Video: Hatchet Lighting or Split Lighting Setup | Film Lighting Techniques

Hey guys, it's Dave here from Creative Path Films and in today's video I'm going to teach you about hatchet or split lighting. Hatchet lighting is a lighting technique where one entire side of your subject's face is completely plunged into shadow.
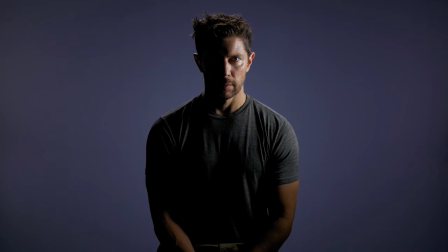[0:16]
This results in a very distinct shadow that runs down the center of the face, splitting the face in two. Hence the name hatchet or split lighting.
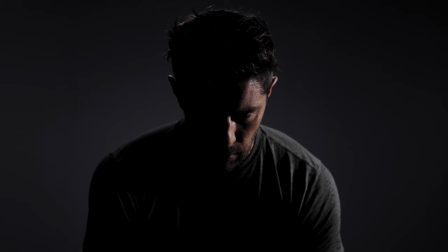[0:25]
This is a fantastic technique that you can employ when lighting a character that's morally ambiguous, a bit shady, or two-faced.
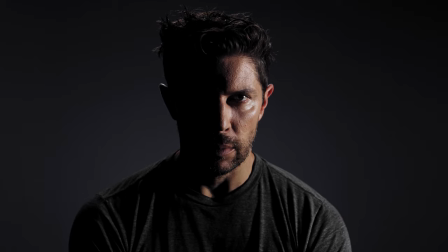[0:33]
By plunging an entire side of the face into shadow, in particular one of the eyes, it makes us feel as an audience that the character has something to hide and isn't entirely trustworthy.
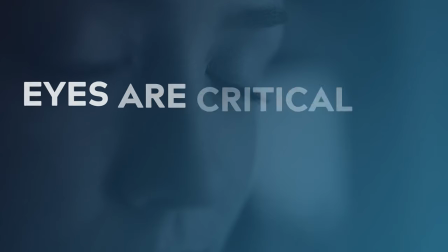[0:45]
This is because psychologically the eyes are critical to non-verbal communication, and by obscuring them, even partially, it makes the character so much more difficult to read, and therefore we have trouble trusting them.
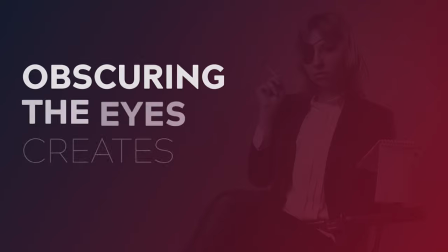[0:58]
This is why we have tropes such as eye patches or sunglasses for characters that we want to appear shady. Today I'm going to show you how to recreate this technique as well as a few variations that you can use to spice things up a bit, so make sure you stick around all the way to the end. I've also created a PDF breakdown of this technique, so check that out down in the description. Alright, let's get into the setup.
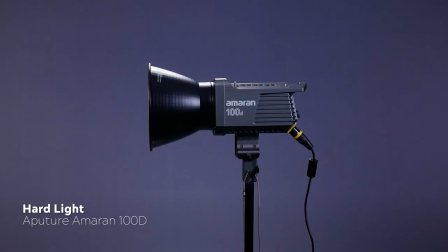[1:21]
In today's setup I'm using an Aputure Amran 100D with a reflector dish for my hard light source and I've swapped out the included hyper
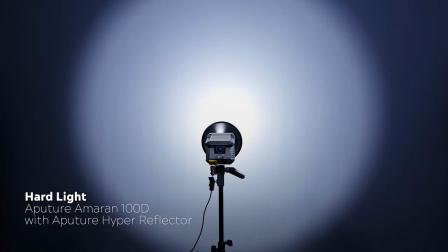[1:30]
reflector for a standard reflector by Godox and this is because the hyper reflector creates a rather nasty hotspot that I'm not a big fan of.
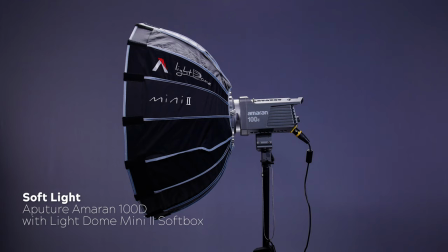[1:39]
For my soft light examples I'm using the same light source but I've attached a light dome mini 2 soft box. This technique can be achieved by positioning your key light almost directly off to the side of your character
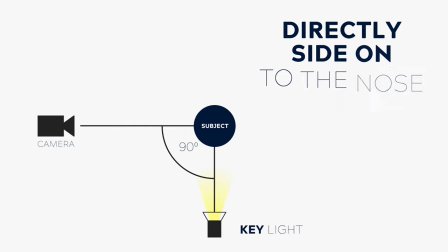[1:51]
at either 80 or 90 degrees to the nose and both of those positions will give slightly different looks.
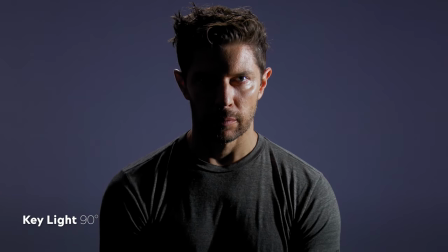[1:57]
So here's an example of what that looks like when you position your light at 90 degrees.
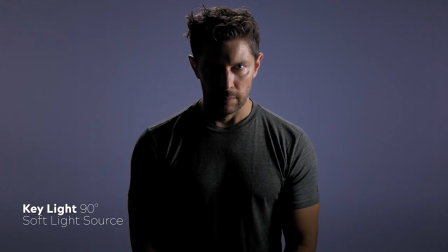[2:02]
Here we have a hard light source and here's another version using a soft light source.
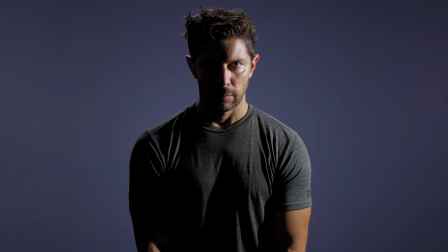[2:08]
But what happens when you do this is you'll start to notice a few unusual shadows, particularly around the eye sockets.
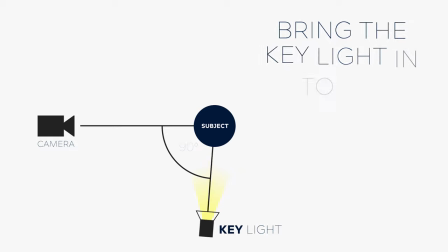[2:15]
To remedy this I prefer to bring the light ever so slightly forward to about the 80 degree mark.
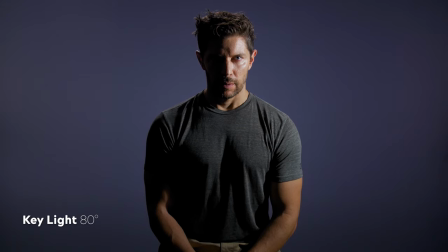[2:21]
This will you that nice even split directly down the middle of the face. Here's that example at 80 degrees with a hard light source.
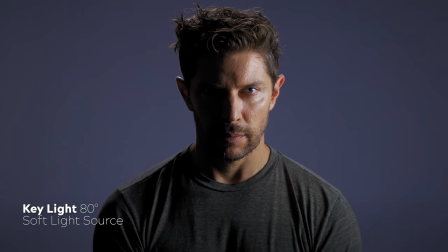[2:29]
But here it is again, this time with a soft light source.
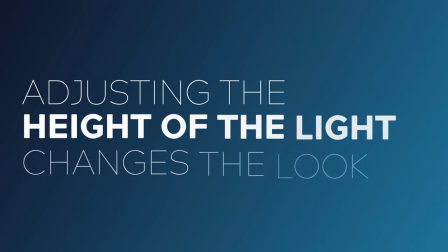[2:34]
Now let's have a look at a few variations and this time I've adjusted the height of the light so you can see what impact that has over your image.
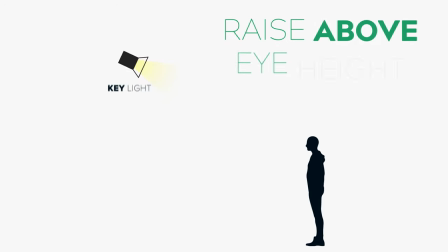[2:42]
Instead of having our light source at eye height, this is what it looks like when we raise the light up and angle it downwards.
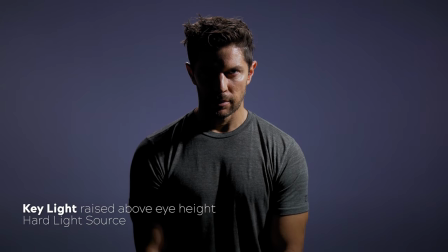[2:48]
Here's the hard light version and here's the diffused version.
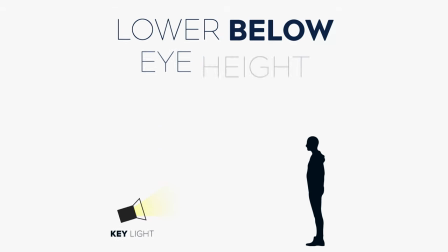[2:53]
Here's another variation so you can see what it looks like when we position that light down below eye height aiming upwards.
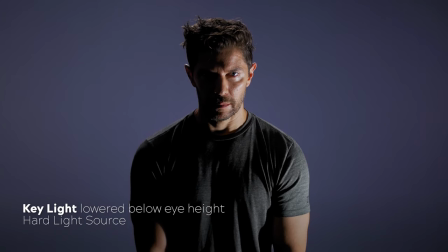[3:00]
Here's the hard light version and here is the diffused version. What if you like the drama of this technique but you don't want to have one side of the face completely plunged in a shadow?
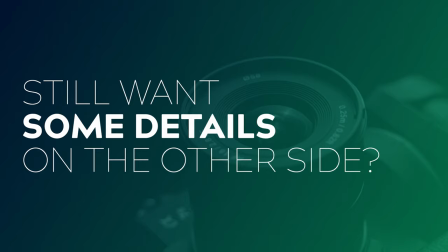[3:12]
What if you still want to see a little bit of detail? Well that's where a fill light comes into play. You can add a little bit a fill to this technique by either bouncing some light back using something like a polyboard or a piece of white core flute
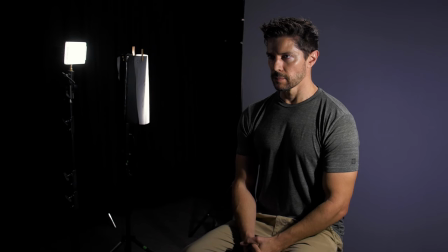[3:25]
or you can add in a small fill light such as an aperture
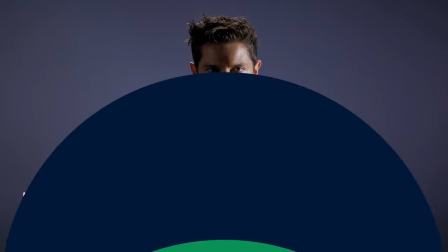[3:30]
f7 which is what we're using today another variation i'd like to show
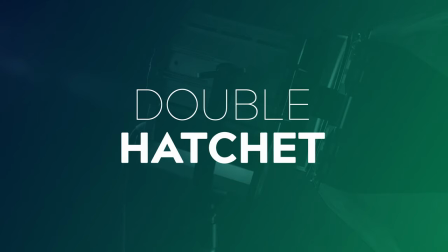[3:35]
is what i've come to call the double hatchet setup sometimes this two light setup is also called hatchet lighting so it can be a little bit confusing. This is a really cool look and it can be achieved by positioning two matching hatchet lights on either side of the subject's face.
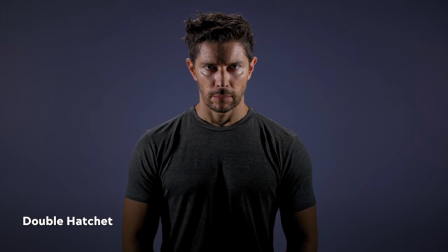[3:52]
The result is a narrow shadow that runs down the very centre line of the face.
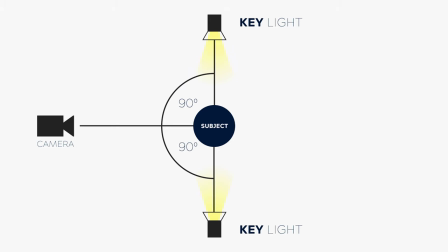[3:57]
You can make this shadow area wider and even more prominent if you pull your lights further around behind your subject past 90 degrees.